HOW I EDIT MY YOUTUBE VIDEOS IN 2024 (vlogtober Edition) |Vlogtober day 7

hey guys i look crazy right now i apologize i am stuffy and i have like allergies right now but i just wanted to film this video because i have no footage for this type of thing at all completely i just forgot to film at all so i decided to just screen record me me and i think vlogmas day number i think it was four you guys will see the video so i'm gonna go through what i was doing and in the video my fucking like this recording was so laggy i don't know why but it was but yeah so the first two apps that
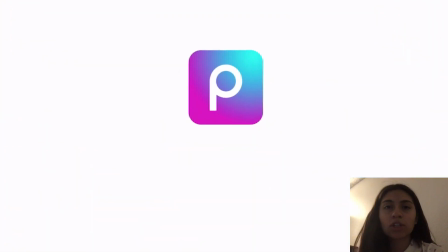[0:49]
i showed you guys here is pixar and cap cut pixar is the one i used to edit my thumbnails i also use
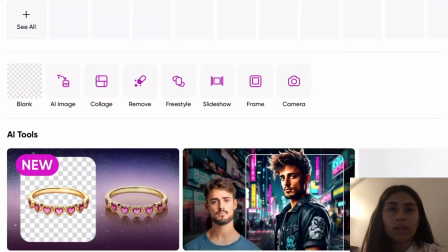[0:55]
canva to also edit my thumbnails and
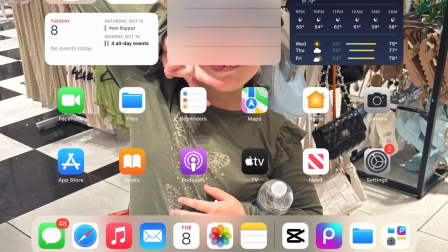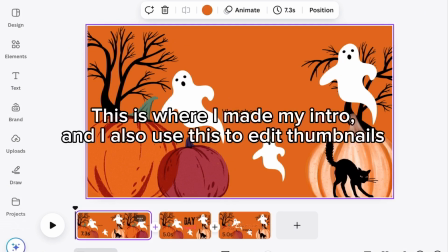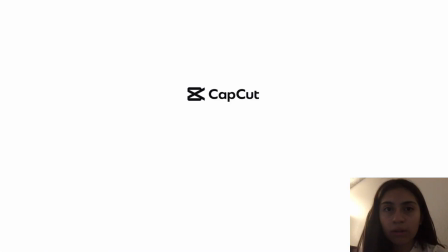[1:12]
then cap cut i used to edit the video my videos this video that you're watching right now i used to edit and those are the two apps that i three apps that i mainly use to
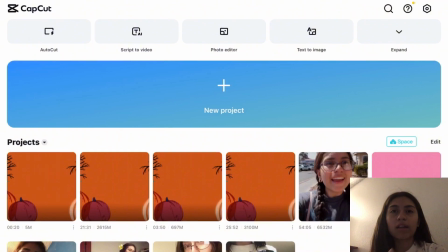[1:22]
edit and create my youtube videos so
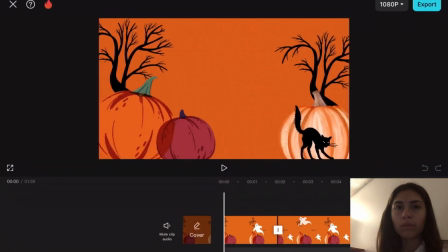[1:27]
since this vlogtober um what i start doing when i first
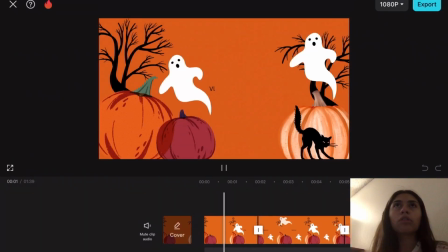[1:31]
start a video is edit the intro because i um have to edit it all the time because because i created in the canva
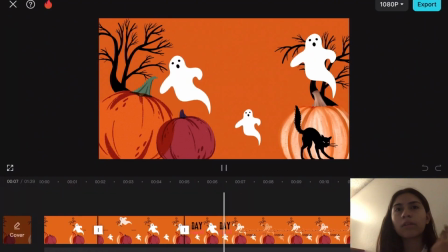[1:40]
it creates the portion longer like a slideshow in a way than a video like than the way i would like it to so i have to cut it down for
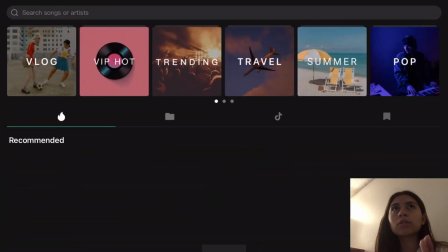[1:49]
it won't be too long of an intro and after i do the intro i put the audio of the intro and then i work on the actual video
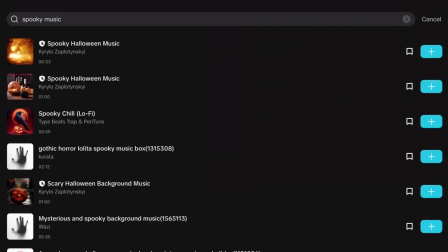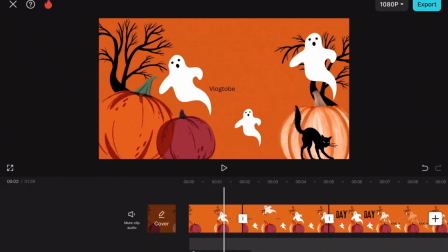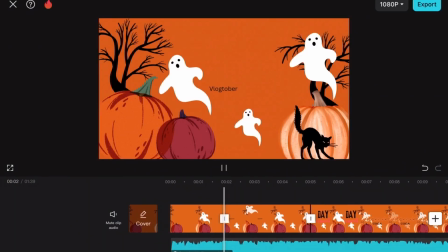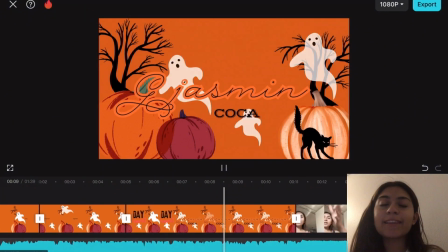[2:12]
another thing that i do when i'm editing the intro is make sure to always fade out
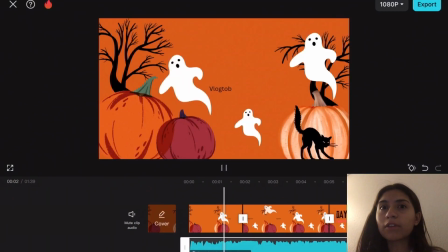[2:18]
the intro song towards the end of the intro for it won't be such a harsh
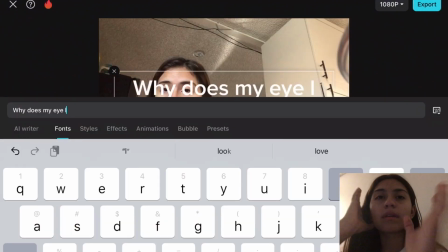[2:25]
um straight transition to the next clip and then the next thing i do is try to have a vision for the
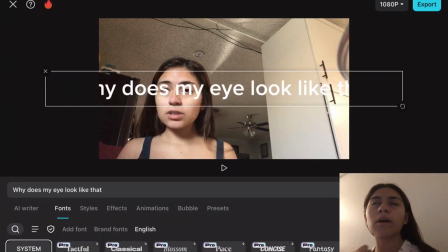[2:32]
video so i tend to watch the video uh one time and
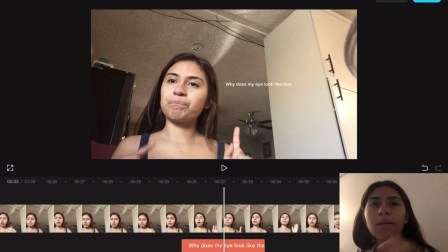[2:37]
then while i'm watching it i try to see what i can add or if like i make a funny face i know i should submit to that part for it can be funny or
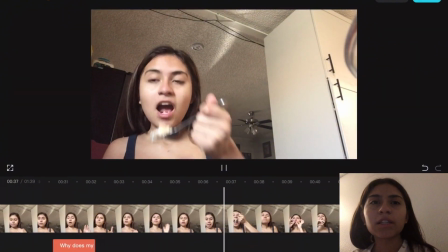[2:46]
make it basically cute and like non-boring
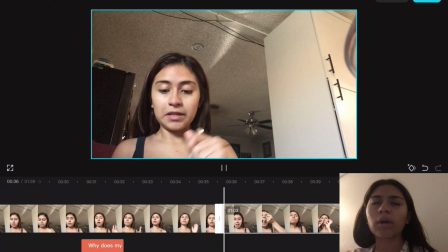[2:51]
because this video that i'm editing it's really boring because we barely do anything but because
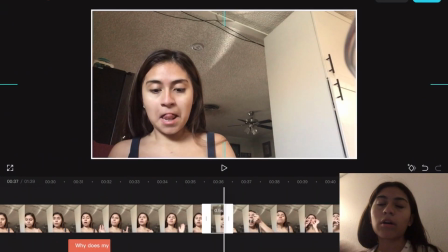[2:56]
i had a little vision i added a lot of images and like text to make it
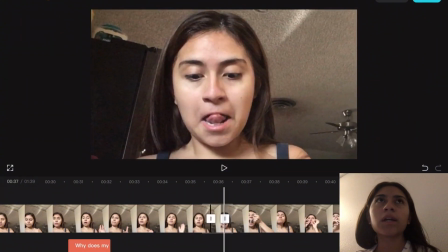[3:01]
more less boring and so i think that that's
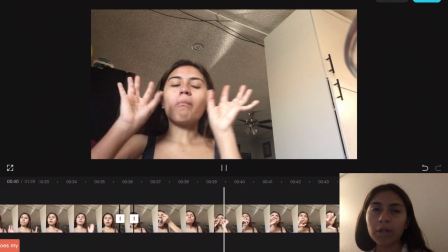[3:05]
what everybody should have a vision when editing their video also try not
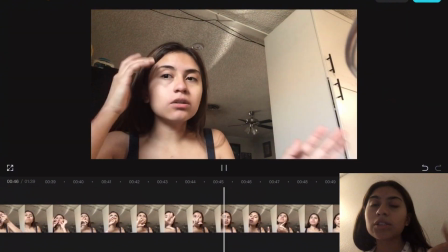[3:10]
to re-watch it as many as many times during the editing process because you're gonna get bored of it and then you're not gonna want to edit and
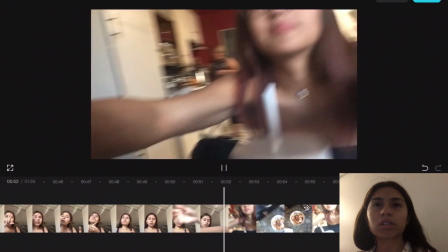[3:17]
that's probably just the mean thing but i get bored when i rewatch the same shit over and over and over again especially my content because
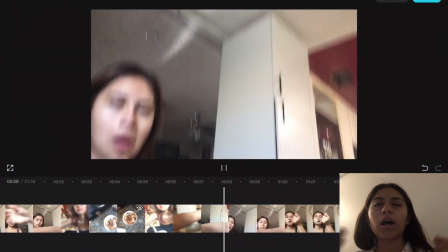[3:24]
i feel like i suck ass but i think that's imposter syndrome another
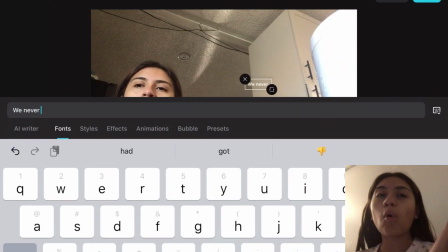[3:29]
thing that i do is always always always add audio to your videos because it
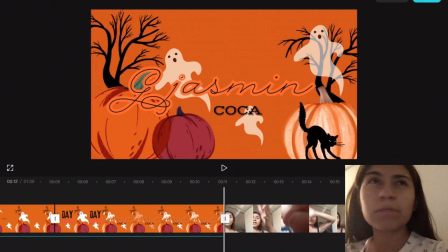[3:37]
will literally change the whole perspective or like tell
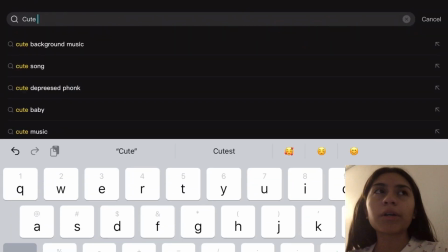[3:44]
from your videos when you watch a video with the audio it is boring plain and you're gonna
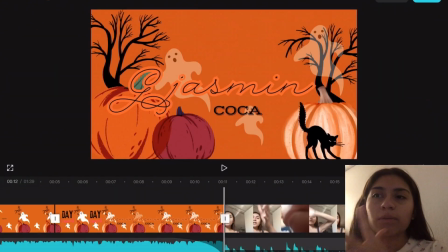[3:49]
probably click out click out of it quickly and if you watch a video with audio you're more likely to stick onto it because there's background noise going
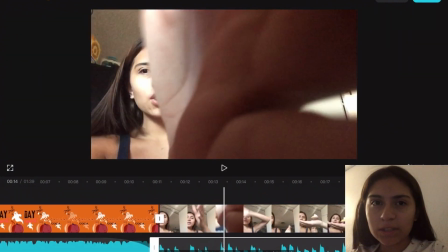[3:58]
on there's visual effects going on there's there's multiple things happening at once but in the slightest and best way possible for your brain won't get too
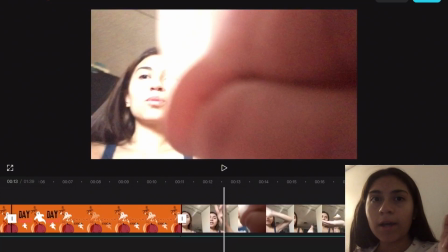[4:06]
distracted or too off guard. That's why I always put audio in your videos.
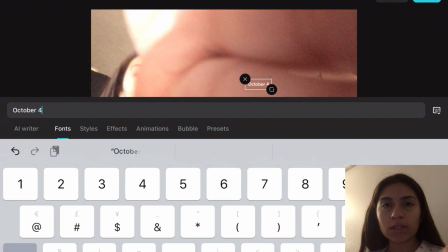[4:11]
For example, right now, this clip you guys are seeing, no audio, just me talking.
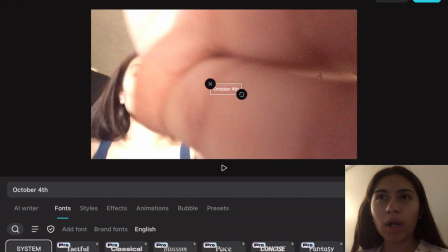[4:18]
It's plain or boring, but watch this.